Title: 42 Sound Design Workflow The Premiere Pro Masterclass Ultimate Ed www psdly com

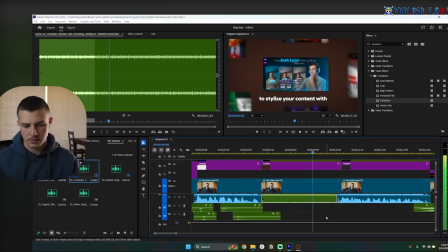It will just fill in the ambience if we put it at -15. To stylize your content, yeah, something like this, and then just blend it in on both edges like that.
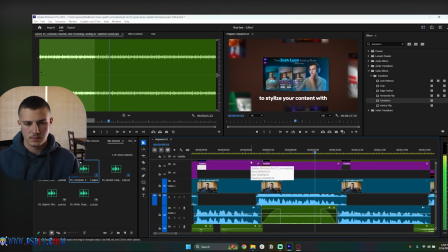Perfect.
Then you must learn a high quality editing style to stylize your content with.
And finally, like and then finally we've got the UI.
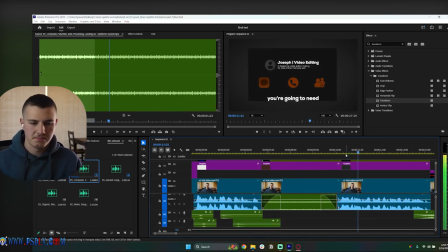And for the UI over here, you're going to need to create a high quality personal brand to showcase.
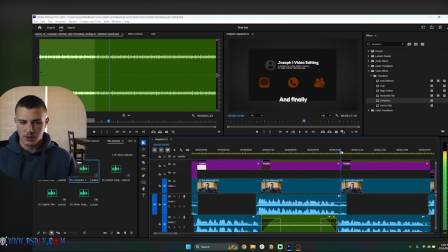There's nothing we can add. One thing you could do is you can blend in the cut because it's so rough. You can blend it in with either a click or some kind of thing here. I'll show you guys how to do this. It's really simple. All you got to do is just get a click, like a really loud one.
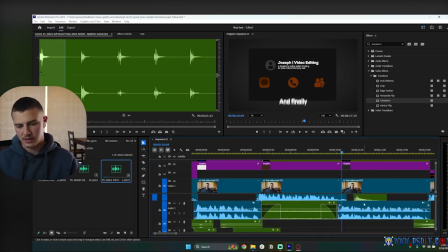Yeah, something like this. And then just, this is a UI sound, so it's not a click, but we could still put it like on top of this cut.
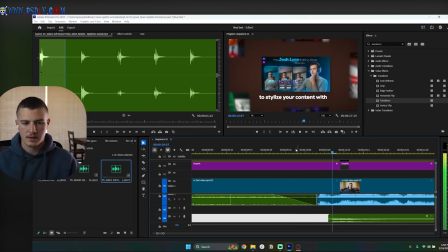So like the sound effect is between the cuts.
And finally, you're going to need to like create a high quality, right?
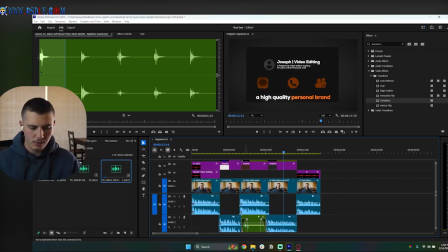And we can actually, if we duplicated this to the first cut as well, what we could do is we can make it seem so that this sound effect is selecting between these different scenes.
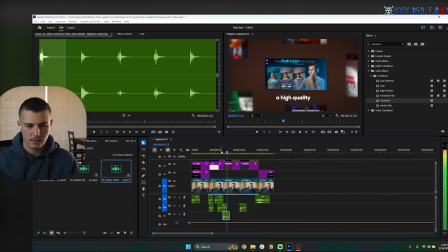Check that out here.
After Effects. Then you must learn a high quality editing style to stylize your content with.
And finally, you're going to need to create a high quality, but I don't think we need to do this, but we'll just use it for this one over here.
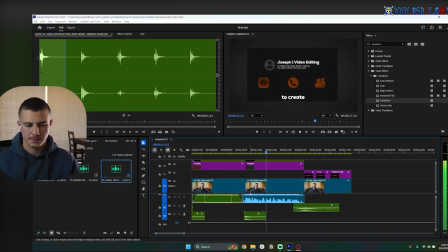It's good.
And finally, you're going to need to create a high quality personal brand to showcase your work.
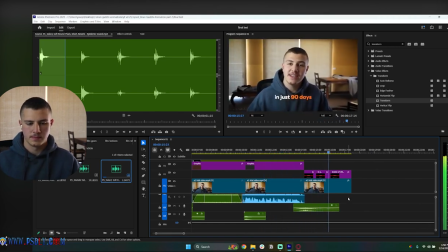And all this can be done in just 90 days inside of Ultimate.
And there we go. Now let's go and see where we can add, like unfortunately, there's not many places we can add the texture sound effects in this one because most of it was stagnant and still animations.
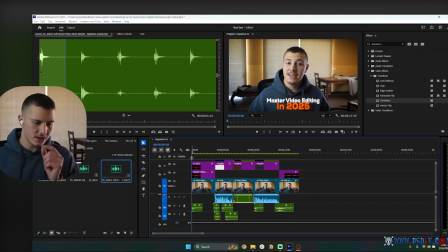However, we're going to start adding in just one riser over here. I know exactly where we got to add it.
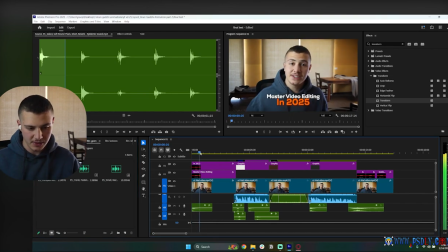As I told you guys, one of the most common places you can add it's right after the intro. So you can build up your viewer into it. And I think that is a great idea, which we could do over here. So that's exactly what I'm going to do. I'm going to add in a riser for the intro here. So let's go over to our, Let's see that we have it right here inside of our risers.
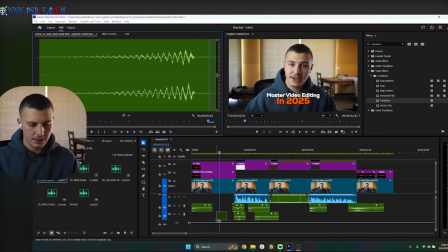And I'm just going to add this riser over here into the intro, like so. And I'm just going to place it on a different audio track. And I'm going to have it build up. As you guys can see, it's build up to the point where the cut happens, just like right here.
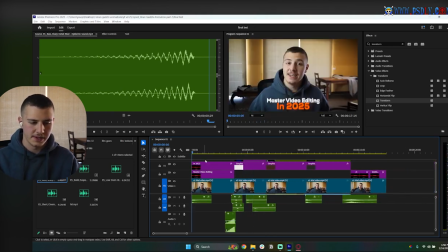In 2025. First, you must learn both Premiere Pro.
I think that's a great idea.
Ladies and gentlemen, this is how you master video editing in 2025.
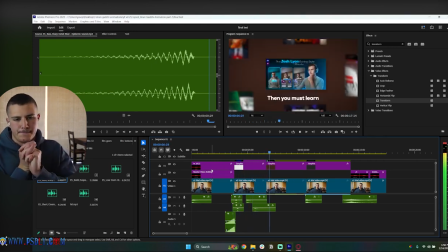First, you must learn both Premiere Pro and After Effects. Then you must learn a high quality editing style to stylize your content with. And finally, you're going to need to create a high quality personal brand to showcase your work. And all this can be done in just 90 days inside of Ultimate Editing.
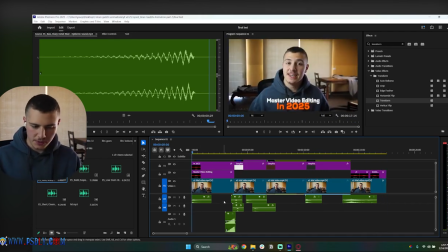Awesome. There we go. And this whole thing just kind of completes it for the textured sound effects. And that is literally it for the risers as well. So as you guys noticed, simple whooshes, simple textured sound effects, and simple risers. That is genuinely all that you need. So with this being said, guys, we are basically almost done. We just have one final step, which is the music. And the music is probably going to be very, very simple.
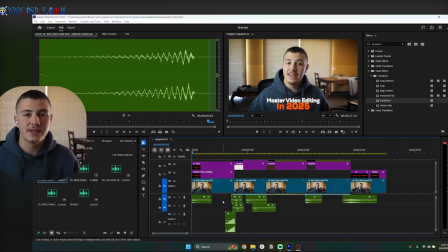Since we've already downloaded music tracks, if you guys haven't built out your music library, make sure you check out those courses. But all we have to do is just drag in this music soundtrack and we're going to be good to go. So let's go ahead and check this out.
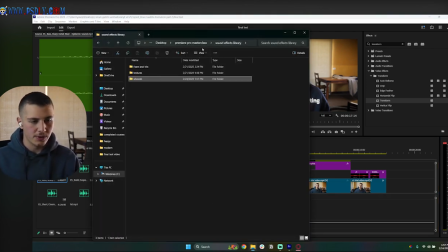All right. All that we're going to do is we're going to go over to our music library, which we have created, which is inside of here somewhere. There it is. And I'm just going to drag. Let's see how would this video be like? This video probably wouldn't be happy.
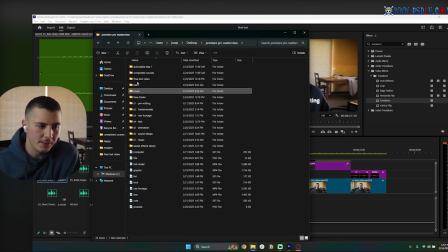It would probably be modern, motivational, or mysterious, and definitely wouldn't be sad. But guess what? I'm going to go ahead and give them all a try just to make sure that we can find the best kind of soundtrack.
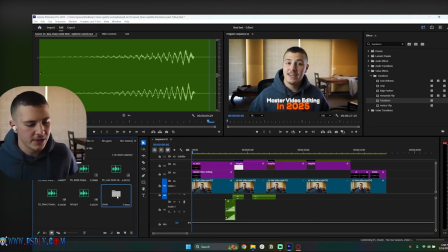And I'm going to go ahead and do that in the next course. So if you guys follow along with me into the next course, we're going to be trying out the music and figuring out which one is the best, finalizing and exporting. It's the first time I'm going to be teaching you guys how to export a video. And then we're going to go ahead and dive into the next steps for you guys as video editors. So without further ado, let's get right into it.